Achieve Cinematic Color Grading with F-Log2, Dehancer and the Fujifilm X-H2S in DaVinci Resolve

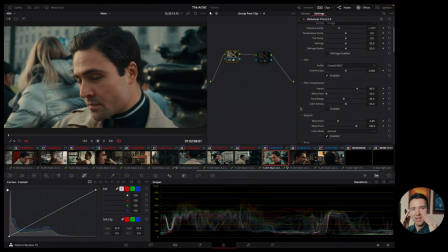1023s
highlights clip and they can have a really strong edge where they clip where it goes above what your camera can capture so that's what that is for uh expand is something i use to like sort of again it's sort of similar to the other one so you can see kind of it raises
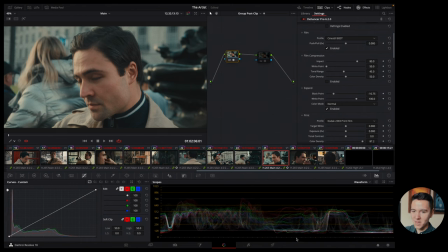1040s
if if we look here at my scopes it kind of raises your black points and your white points so it lowers it um so yeah it's another thing you can play with um so another thing to go through is scopes here they're sort of your eyes when when you get when you look
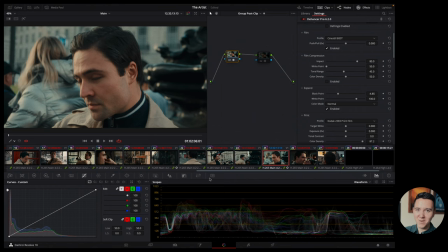1058s
at some footage it can get a little bit you can get kind of really used to it and and forget um what colors look like so it's really great to kind of look at your waveform there's kind of different kinds of there's a vector scope um there's another really important thing so you kind of see where your colors live so you can see this is yellow and red
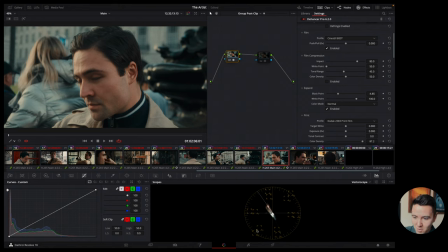1077s
and magenta and blue and green and cyan so you can see sort of how your footage lives and this line is the skin tone line so usually you should aim to have your skin tones fall around this line so they look natural so let's back to the waveform print
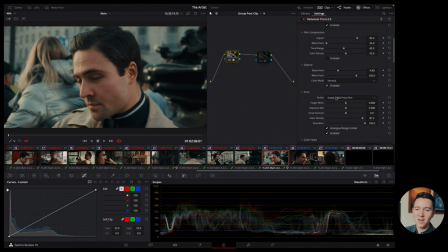1097s
is what your prints was so where your film stock was printed on so this is like a new feature of hinking dehancer so you can kind of go through different ones you can see here and linear the footage kind of becomes
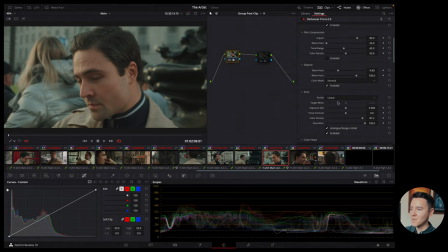1112s
a bit less contrasty and it kind of loses to me a bit of its magic so I went there's like two different a few different ones so Kodak film prints is one of the most famous ones so this is what our color negative will be printed on and displays using a optical
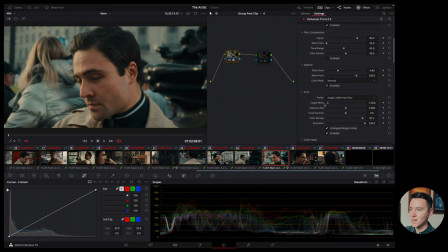1133s
printer so here there's target white you can use that to kind of kind of really push the white balance of your footage you with the color print so I guess maybe depends on the lamp that we see I'm not sure to be honest but yeah so exposure you can again play with your
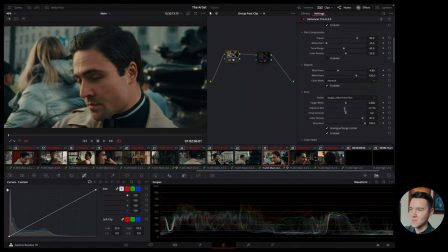1150s
exposure here another great tool and I love how this sort of it really behaves how you expect it like on when you're editing a raw image total contrast so this increases the contrast I do use this quite a bit not for this footage because I adjusted my contrast on a per shot basis
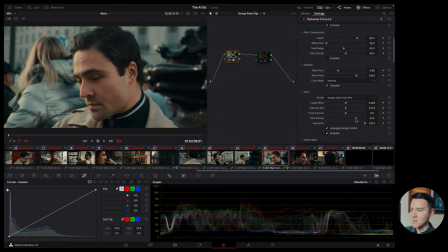1166s
and not in general color density so that means it's not saturation like the way um color becomes more saturated in film it's it is called density it it doesn't become more bright it's a
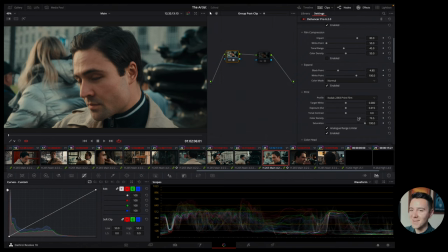1183s
i'm not sure how to explain it correctly but um you can kind of see that the the colors have like more depth to them um if you want to say that but yeah you can see here it's kind of becoming a bit less desaturated
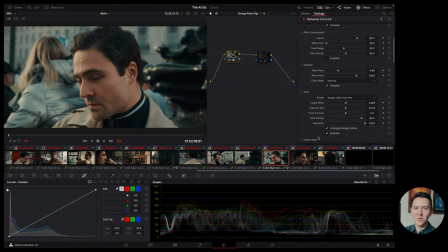1197s
but it feels very natural it feels it doesn't feel like you've whacked up the saturation every color is like this bright neon red or something it's a very tasteful way and then you obviously have saturation uh which i have on i think the standard air is 100 so when you you can see how
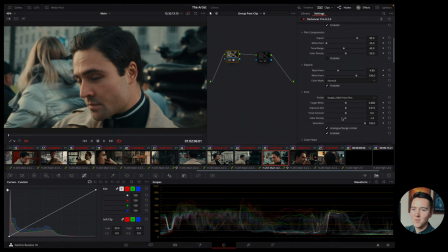1212s
it's different when you drop the saturation it really sucks out all the color but when you drop down the color density it's sort of desaturated but it's in a different way and it's more realistic to film stock.